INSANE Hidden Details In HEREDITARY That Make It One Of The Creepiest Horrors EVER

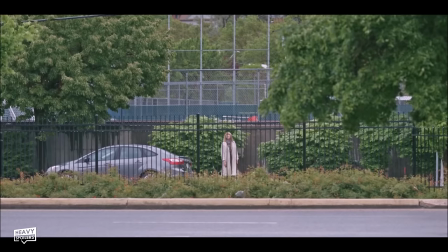501s
Though we don't learn the ins and outs of all of the rituals that are needed to summon Payman,
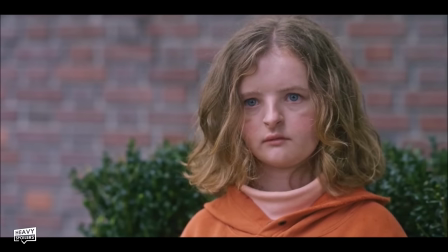505s
there are actually a lot of clues going on in the film that suggest the necessary steps that one must take.
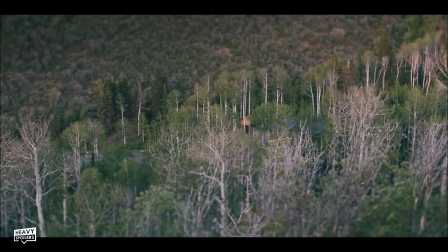511s
Firstly, there is the three beheadings that need to take place.
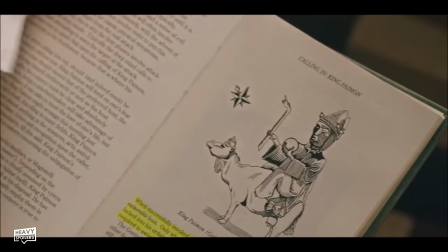514s
On top of this, we learn in the book of Payman that the target must be vulnerable terrible and drugged with a special herb that will open them to possession.
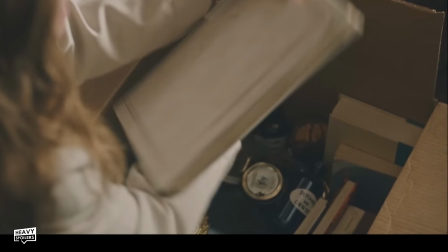522s
This is called the Dittany of Crete.
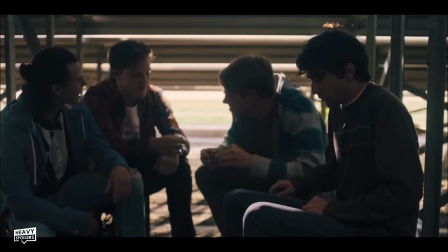524s
We later see that Lee fed Charlie this as a baby in her bottle, and when Peter is smoking under the bleachers it is likely that he too was drugged with it.
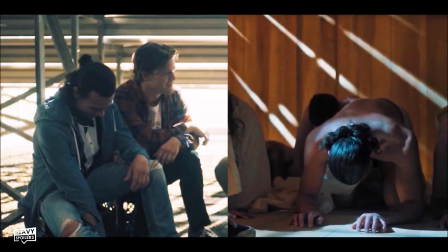532s
We do see that his friend on the left hand side appears towards the end of the film bowing before Payman so it is likely that it was put into his system here.
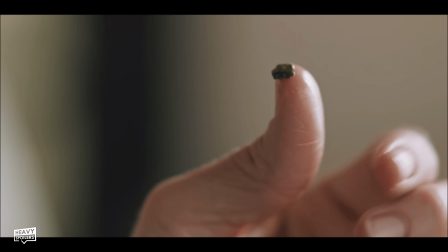541s
When Annie is drinking tea at Jones she pulls a herb out of her mouth in disgust and this is the same one that allows the spirits to enter their lives.
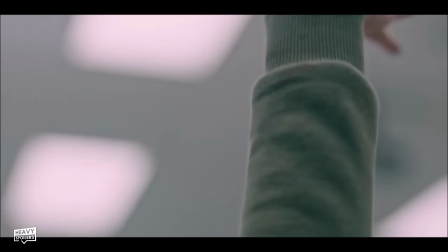548s
Payman marks his prey by making their own point in a specific position and we see him carry this out on Peter.
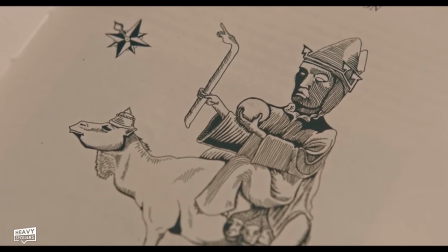554s
This has ties to the illustration of him in which we can see that his staff has a bent wrist and hand at the top.
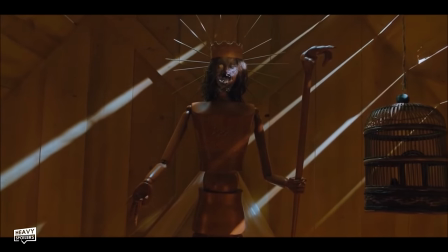560s
It too returns at the end of the movie and reminds us of that headbanging scene. After the death of Charlie,
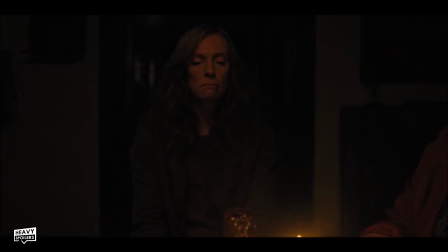566s
Annie starts to lose her grip and she turns to Joan who tells her how to conduct a seance. and he performs
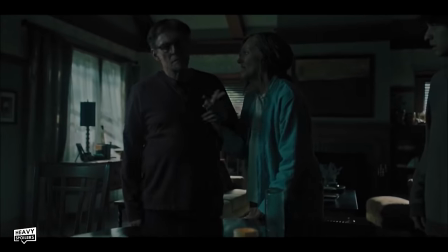572s
this with a family and it opens them up to Payman who is able to tear them apart and take over Peter.
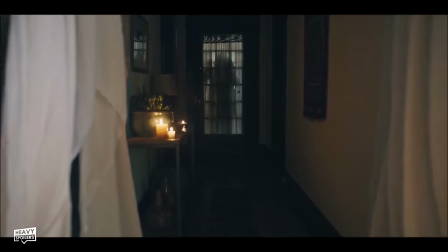578s
The group slowly start to close in on them and throughout the film we can see several of the cult members.
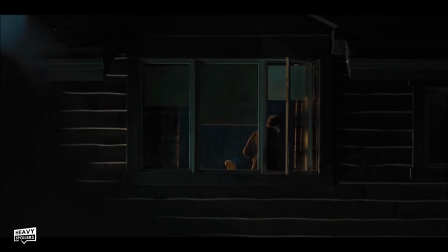583s
There is of course the aforementioned one at the funeral but when Peter is smoking outside of his window we can also see the breath of someone standing there watching him.
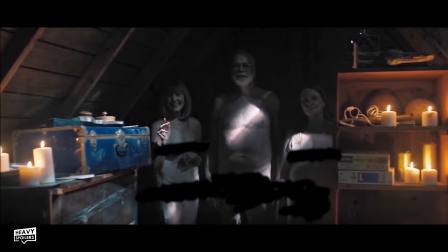591s
A woman can be seen waving to Charlie who later appears in the attic and as things ramp
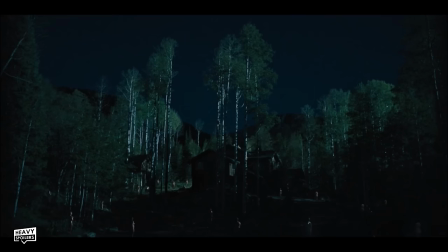596s
up for the climax we can slightly make out in the darkness several figures standing around the house. When Annie fully loses it and is taken over, we can also see her hiding in the top corner of Peter's room.
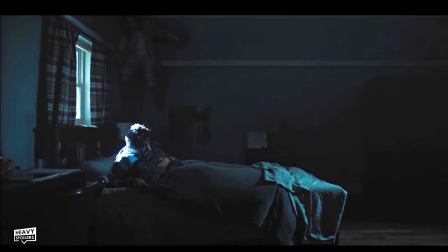608s
It's enough to give you nightmares and it's a scene that I've pointed out time and time again to people because they haven't
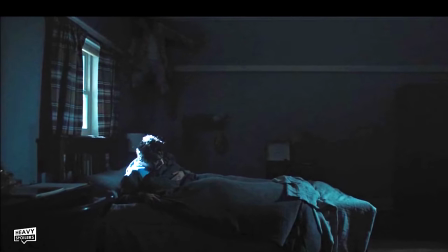613s
actually noticed it with the attention mainly being focused on Peter and the lighting of the movie obscuring her.
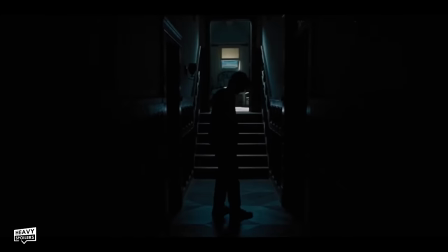619s
For the climax of the film, she stalks him throughout the house and hides in the corner of another room before making her play.
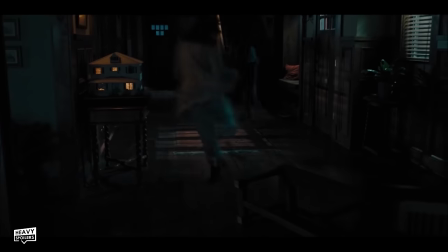625s
Annie chases Peter but he manages to make it to the attic and she can be heard banging her head against the door.
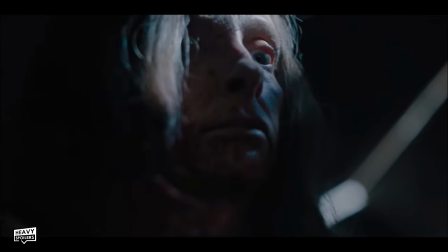631s
She somehow manages to get in after this and beheads herself and if you were wondering how this was possible, there's actually a clue hidden in the darkness of the loft.
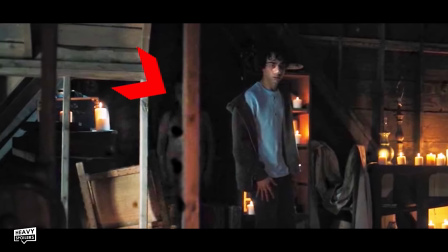641s
That's because when Peter enters it we can see cult members standing in the shadows and they likely unlock the door and let her in.
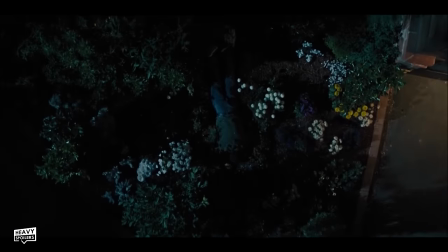647s
Peter, scared for his life, runs out of the attic, going head first through the window and he dies upon hitting the ground.
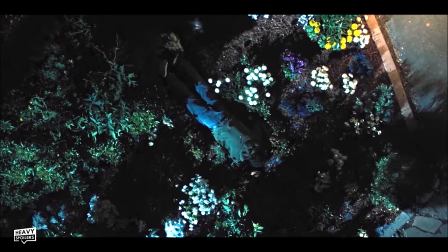654s
If you pay close attention you can actually see the shadow of his soul leaving his body before Payman's light comes in and takes over.
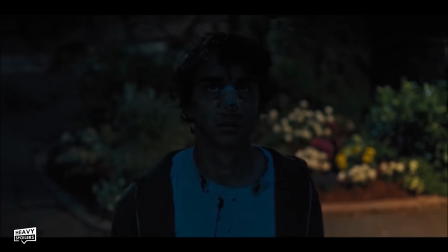661s
The ending theme itself has a mix of bells and trumpets and in mythology this is said to accompany Payman when he comes to earth.
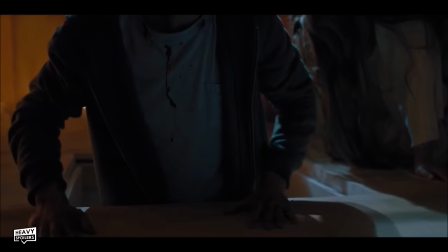668s
He travels to the tree house where Charlie slept at the beginning and finds that Lee and Annie's
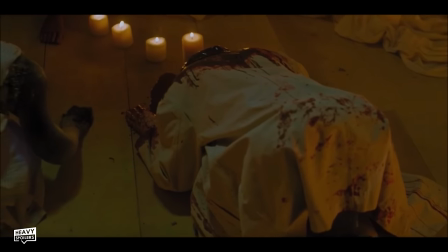673s
corpses have been reanimated and are now bowing to the statue of him with the bent wrist staff.
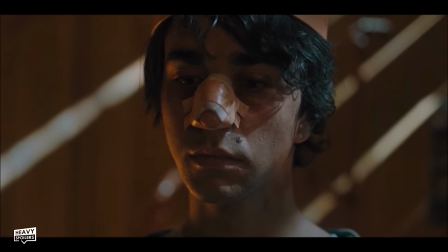678s
Joan gives him his crown and explains to him what's going on and she She actually calls him Charlie instead of Peter showing that this was always his original identity.
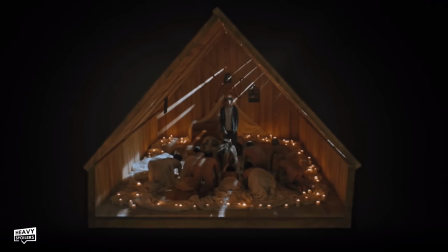687s
The camera pans out to an almost model like structure once more showing that he has arrived.
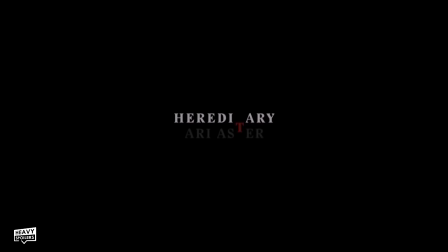693s
We then cut to credits however the creepy aesthetic isn't over yet and we can see in the names that one letter turns red and then drops down to the next name symbolising the hereditary nature of passing something on through our jeans.
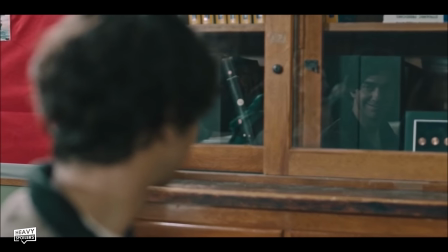705s
Now as for the smile earlier in the movie, I do believe that there was a secret agenda by Payman to separate Peter from Annie.
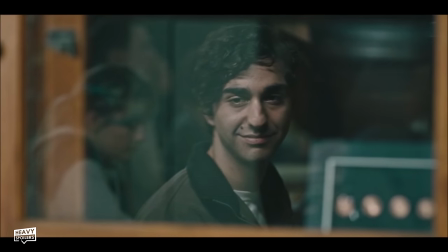712s
We see his reflections smirking in the classroom even though we know that the character was not. After Charlie's death the relationship between the two breaks down and Annie complains that
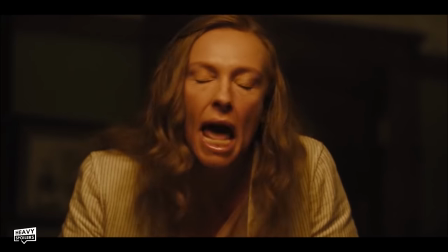722s
Peter won't admit that he's guilty and that he always has a stupid face on his face.
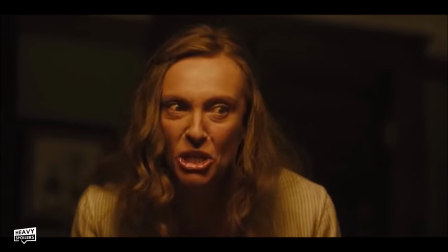727s
I don't think that's the exact line but you know anyway it is possible that this was Payman doing this
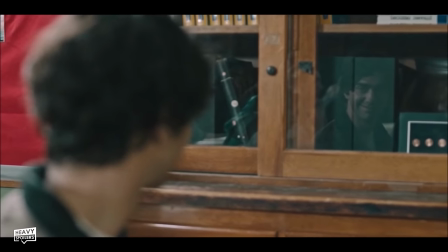731s
in order to drive them apart and he was forcing Peter to smile even though the character didn't want to.
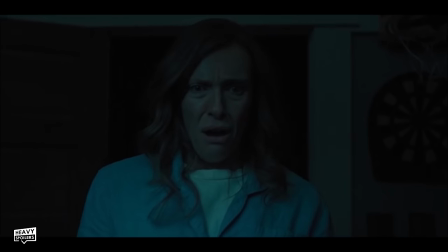736s
We also see Annie sleepwalking throughout the film and dreaming that she set Peter on fire.
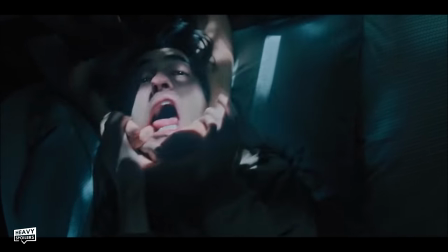741s
She also tries to pull his head off at one point and this could be her subconsciously trying to save her son from being a vessel for the demon.